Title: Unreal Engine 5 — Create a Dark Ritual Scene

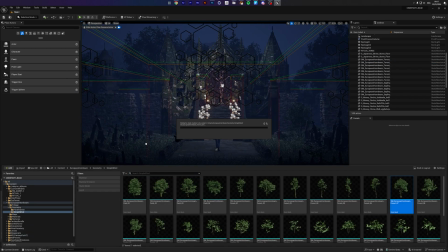963s
And yeah, at this point we are just
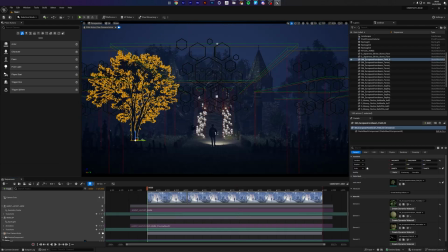966s
trying to complete the scene with some more tree additions, and that's another good key point.
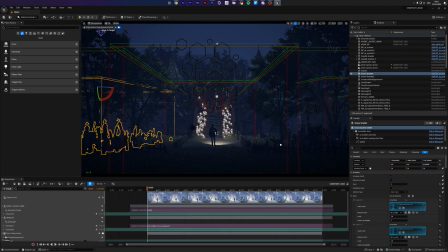972s
Sure, your hardware has to be beefy for a lot of use cases like this, but at the end of the day you can still plug in trees upon trees into your scene and still get real-time viewport playback with
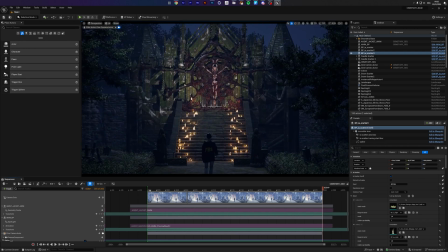986s
like dense models and large geometry caches as Alembic files and all that stuff, and that's just
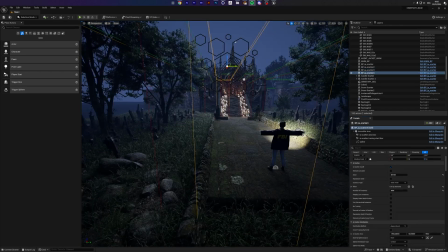995s
a pleasure to work with, and still very mind-boggling to me that it even works that well.
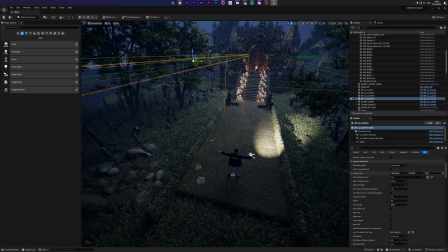1003s
Such a dope ass thing. But yeah, at this point I'm just adding to the scene where you can see me add more grass,
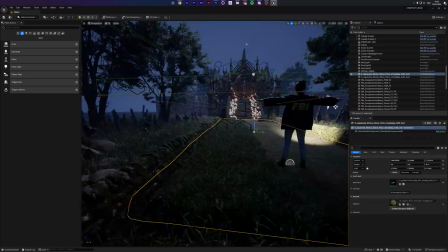1011s
you can see me add like ritual decals, more stones and more trees.
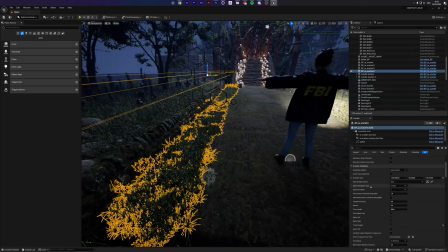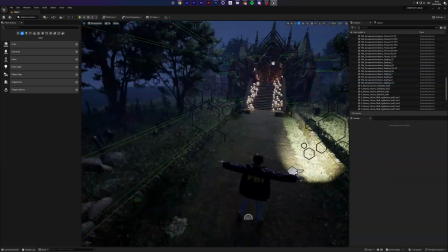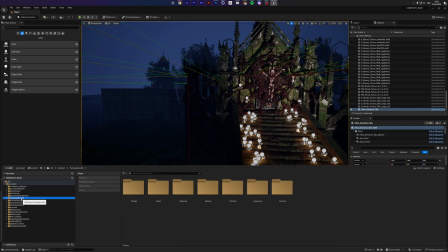There's the ivy I was talking about earlier. I knew I had to do something along those lines
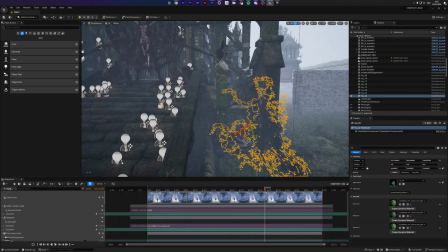1048s
because the material of the chapel was symmetrical and I knew I had to break it up in some way, and that would just work fine.
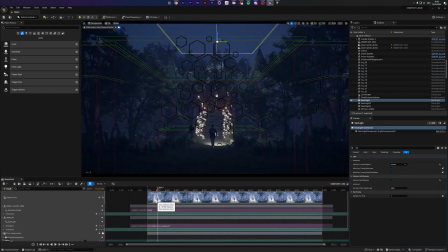1057s
Some of these ivy meshes had like light texture problems, and sometimes I know how to fix it and sometimes I'm just stumped.
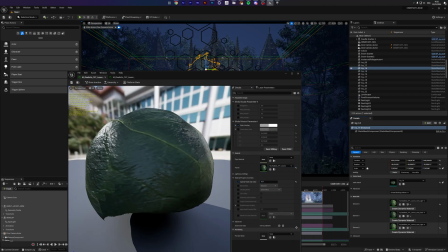1066s
So I ended up tweaking those and replacing some of it with actual branches and tree stumps,
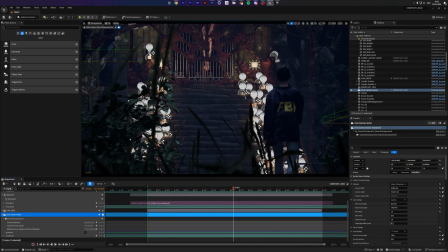1073s
because that would work just better for my use case. But yeah, that's pretty much it.
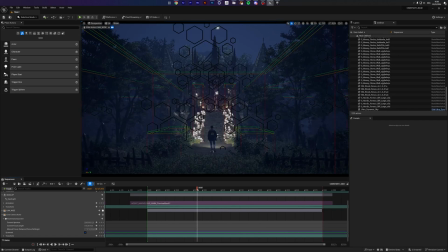1081s
So we're just tweaking some details here and there, adding some things here and there, and then it's off to the races.
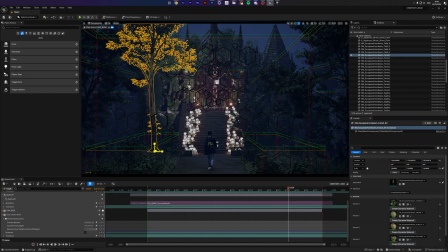1088s
So we're done with this. We can export out our scene,
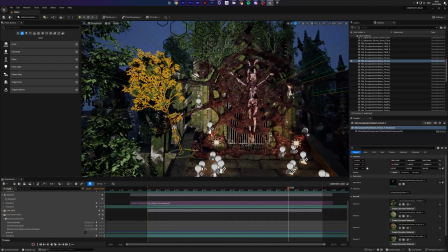1092s
and then in a moment start color correcting inside After Effects and go to town on it.
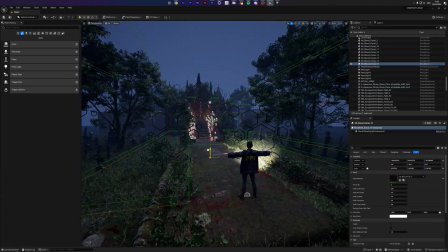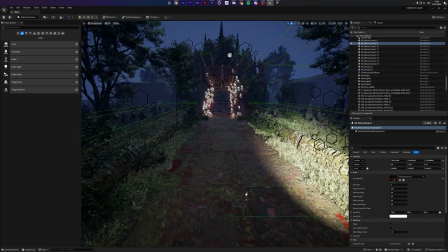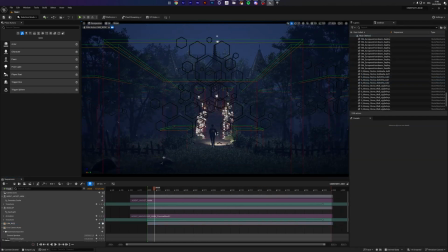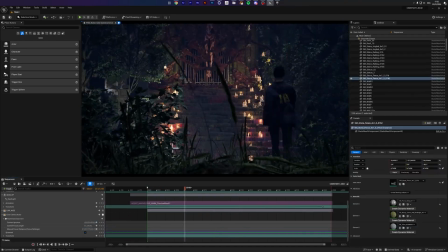1119s
And at this point I knew I was done, but I just wanted to make sure that the camera shots are locked in,
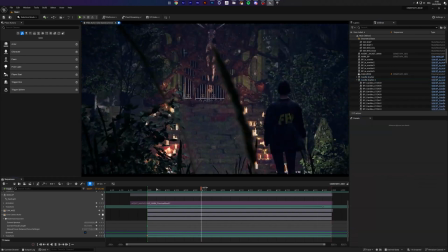1127s
and I knew I wanted to break up the front of our composition a bit more,
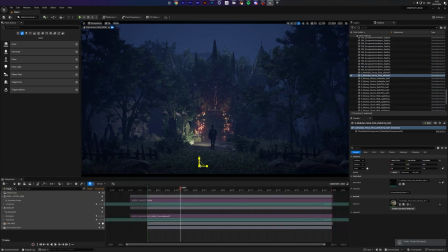1134s
so that's why I'm trying to put up another fence, which I scrapped immediately, and I was like, yeah,
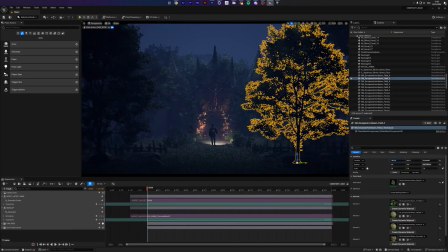1140s
let's just try and get two big more trees at the front and some rocks, and then that's it.
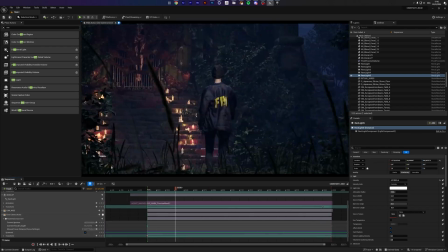1147s
Add a light source for our second and first shot so we can get the FBI agent a bit more prevalent in the final composition.
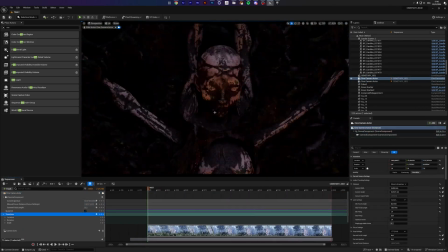1156s
And that's when I decided, yeah, nah, I'm good. So we can just render those two shots and then start color correcting inside After Effects.
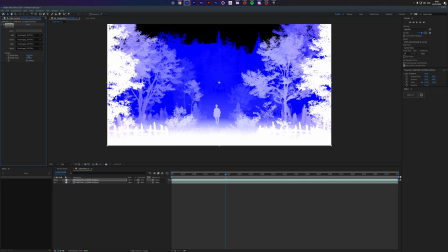1166s
Fairly easy, so I'm using the Z depth pass that I exported out of Unreal to apply depth of field.
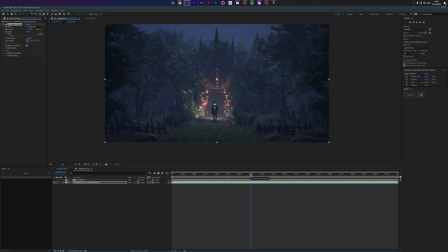1174s
And the only thing I'm then doing is adding a colorista, a lot, tweaking highlight midlight and shadow, midpoint, not midlight, and then adding a dehancer plugin for the film grain and a bit of bloom,
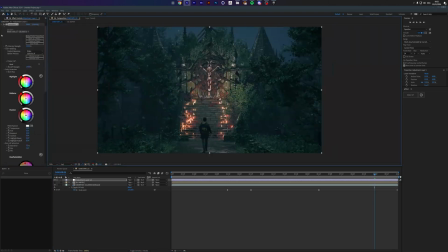1189s
tweaking some of the color values, and I did that for both shots, and we're done.